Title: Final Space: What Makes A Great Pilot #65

It's more common these days to see a pilot that tries to cram too much into the small time limit than it is to see too little sloth pacing. The thing about writing for a pilot is you have the interesting challenge of deciding where to start your story and how to do it in a way that will maximize audience interest. Remember this is a pilot. It doesn't logically have to be episode one. It could be in the middle or the end or a prequel.
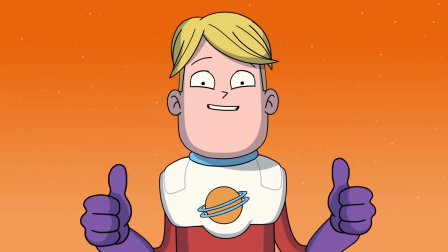4:32 To illustrate the point, imagine Final Space, same story, but instead of starting here, it starts here. Simply by doing that you lose the hook in the beginning. Great pilot writing doesn't always need a lot of dialogue to communicate either. An excellent example of this is the nuance of the very last line in the Final Space pilot.
You save Mooncake, you save the universe, you save Quinn.
Think about the order of that list. Quinn is more important than the universe to the main character. Didn't need to explain a single thing, just needed to write it in that order with the right voice acting to back it up. And that's the type of power you can have with just one sentence when you know what you're doing.
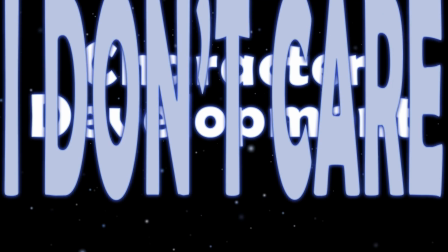5:20 But the first, the first, and the absolute most important thing is character development.
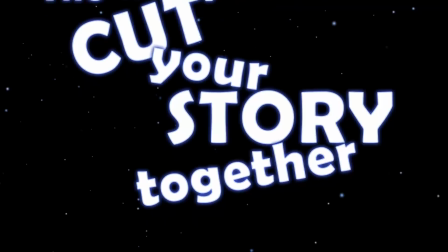5:26 I don't care what the quality of your pilot animation is, the voice acting, the editing, the way you cut your story together, none of that matters, none of it, if I don't care about your characters.
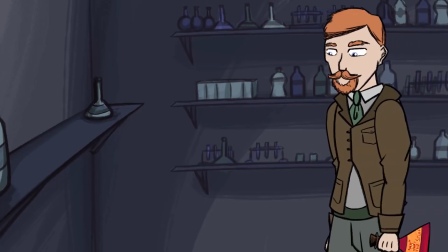5:36 We're human. We want to see stories about people and personalities like us, different from us.
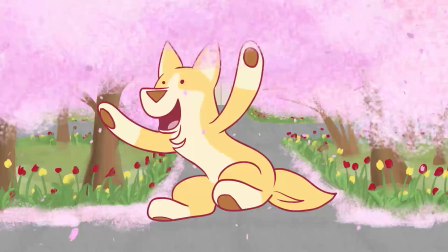5:42 We want to see them struggle and succeed and fail.
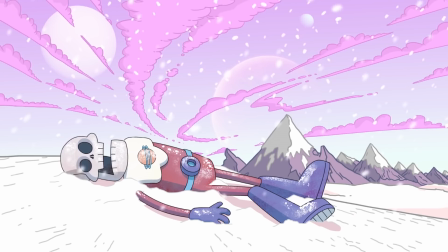5:45 So when you begin your story at the low point, when everything is falling apart, you grant the audience such a wide field of vision that they see all of it. The successes, the failures, the flashback on life, glimpses of the bonds between people. We want to know more. We want to see if Gary can fix this and what he's going to have to sacrifice to do it, or whether he's doomed to fail. And with all of the other pilots I've watched that didn't get turned into shows,
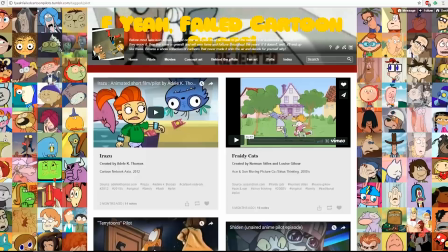6:10 making the audience love or hate the characters in 15 minutes or less is always the failing point, always.
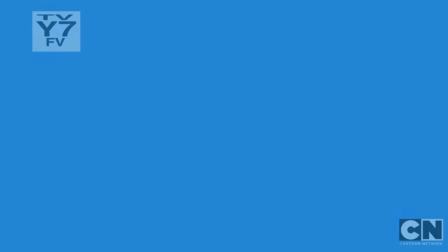6:17 The animation may be amazing, the character design pleasant, the voice acting stellar, the concept unique, but in the end, are you drawn into the story?
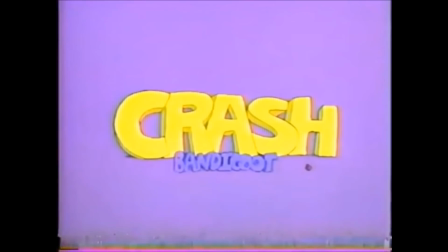6:27 Do you need to keep watching? No. Why? Because you haven't made a human connection with anybody.
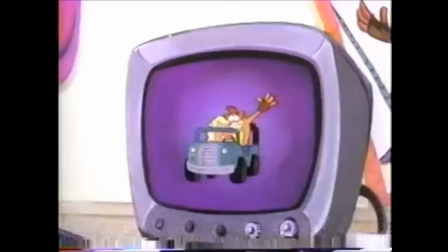6:35 It's like being stuck at a party where everyone around you is horribly boring. Some people argue that a pilot episode with incredible art or a unique concept could draw people in as well, and I agree. Those elements alone work great for short films and stories that aren't meant to be episodic, but if you think about every book series, TV show, or comic that you love, it's because of the characters. Characters, writing, concept, and art are the elements of a good cartoon pilot episode. As to what makes a successful pilot, as in a pilot that results in an entire animated series getting funded.
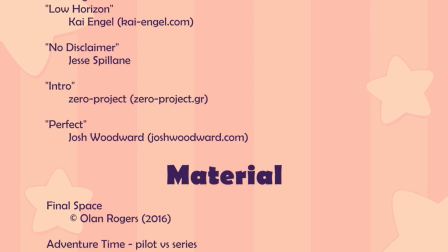7:13 I'm not a network executive, so I don't know precisely. I could make some educated guesses.
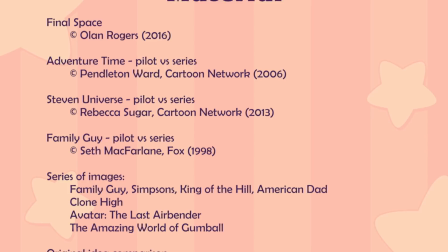7:19 But hey, if you happen to have a personal relationship with a network executive who'd like to come on Scribble Kibble to talk about what they look for in a pilot episode or in a pitch,
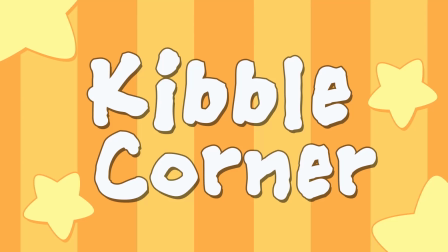7:29 I'd be happy to have them. Send me an email.
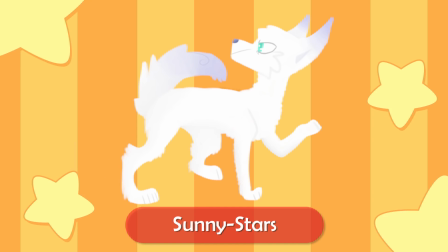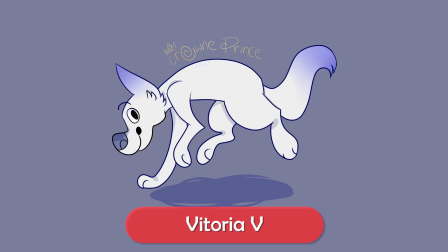7:42 I'm weird like you, I know it's true I'm in the clouds up there with you You think you're flawed, but wouldn't you agree?
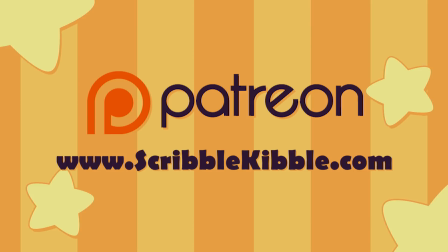7:51 You're perfect for me